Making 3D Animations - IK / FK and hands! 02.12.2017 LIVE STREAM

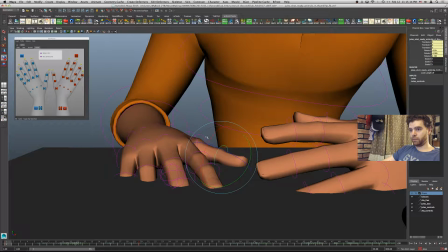12:59 And then I move the little pad here. Oops.
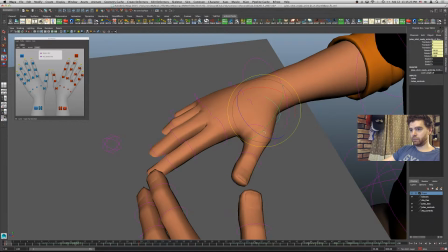13:08 I guess a slight more rotation.
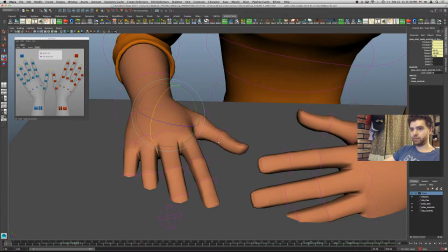13:14 It'll make it feel like it's connected with the table in a natural but still relaxed way.
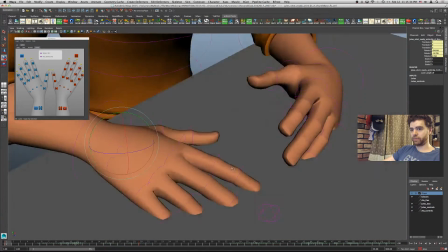13:19 There we go. Cool.
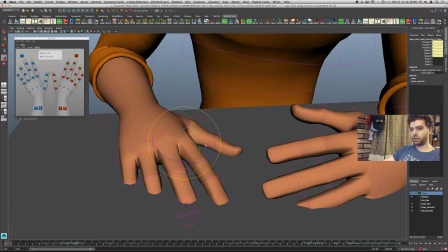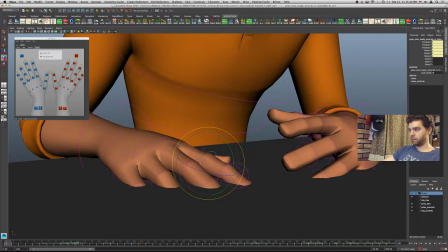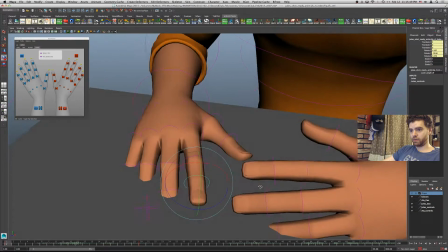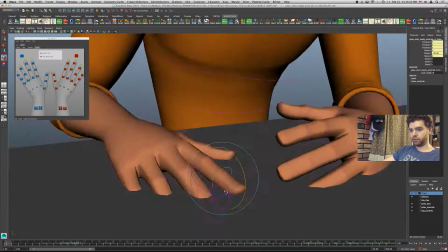13:38 So I sort of free-formed,
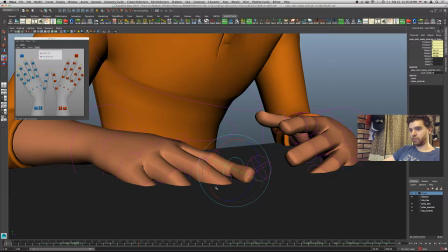13:42 grabbed this picker just in this, you can control these, but I wanted to make sure I was using the axis and not getting my finger like a weird twist.
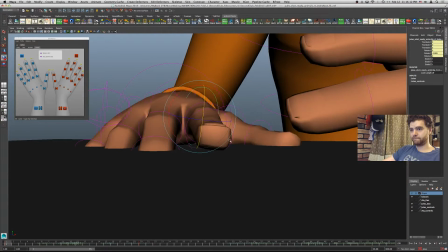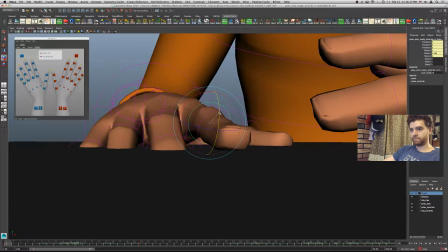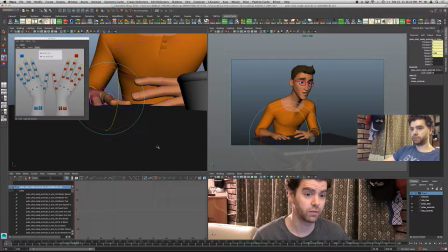14:06 Now in my render camera, this hand is here. Oh, here's a good little call out.
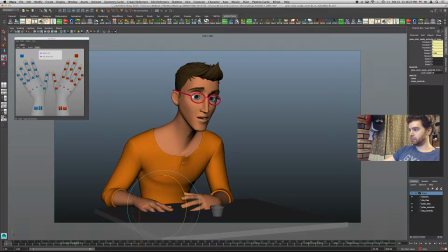14:11 So the thumb, it's just like this extra little blip there, right? But you can't read it. And that is something that I want to make sure that you know what you're looking at. So it either needs to go out of frame or be in frame in a way that you know why are you looking at this thing.
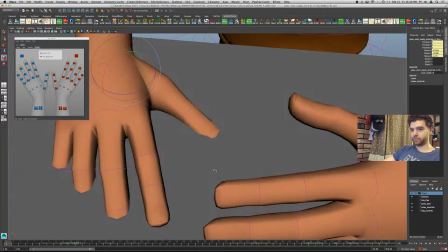14:30 I think to help make the shot a little more clarified, I'm going to move the thumb in.
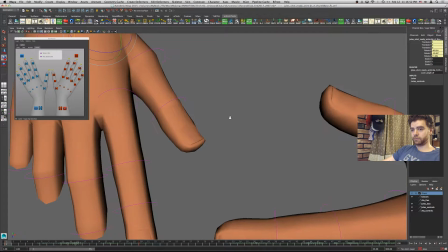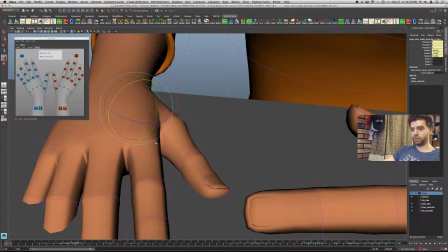14:41 So it's not in the frame and sort of competing for being like, what's that? Why does he have, it looks like it's an extra finger or something. Okay. Still want to make I could just take the thumb and
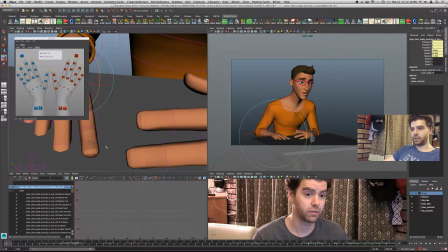15:03 go like this, but that's not going to be great for when I go to render it. Something's going to look weird.
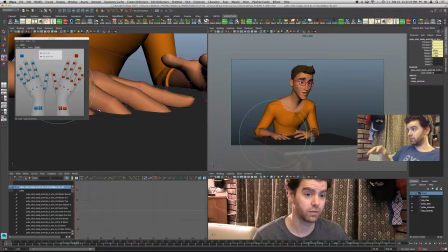15:10 You know, shadow, or later I go to move that hand, you know, it comes up and or it just shifts a little bit on the table as he adjusts his weight. And then it's like you have this weird thing happening. So I always try to think like what would really happen and work with that.
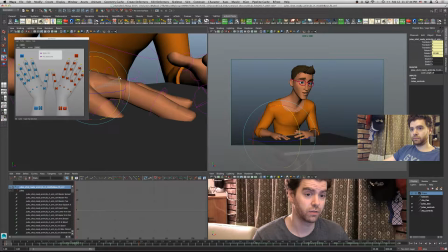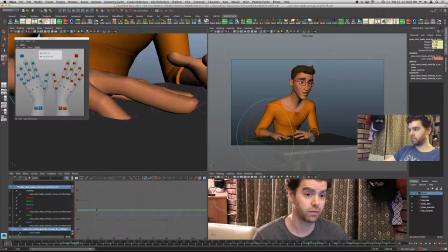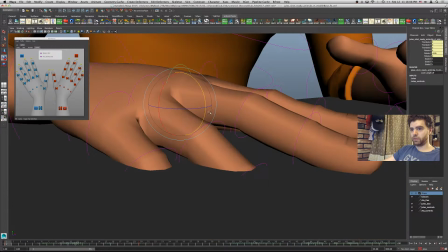15:52 So move the wrist up. Oh, sorry, GUI picker's like in the way here.
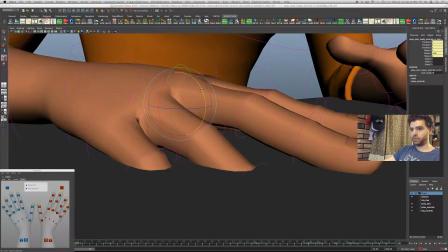15:57 Put that down to the bottom. Hopefully that's safe.
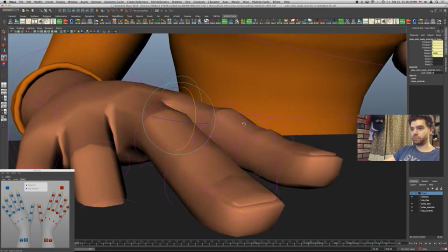16:01 If at any point, you know, there's something in the way, you didn't see something, or I didn't explain what I was doing, and you have a question, just ask.
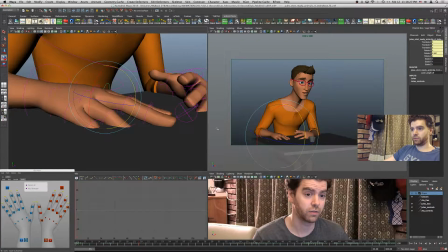16:11 I will do my best to answer it, or leave a comment, and I'll do the same.
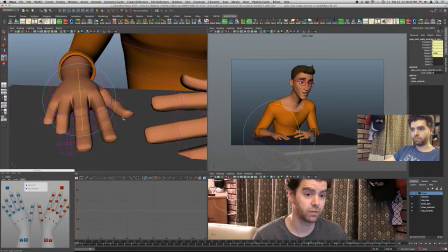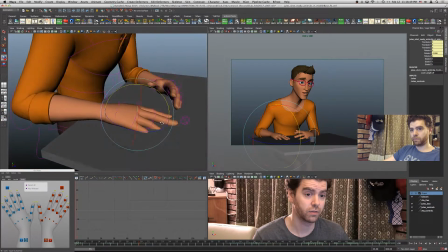This hand, a little bit of rotation, so it's a little more natural feeling, maybe.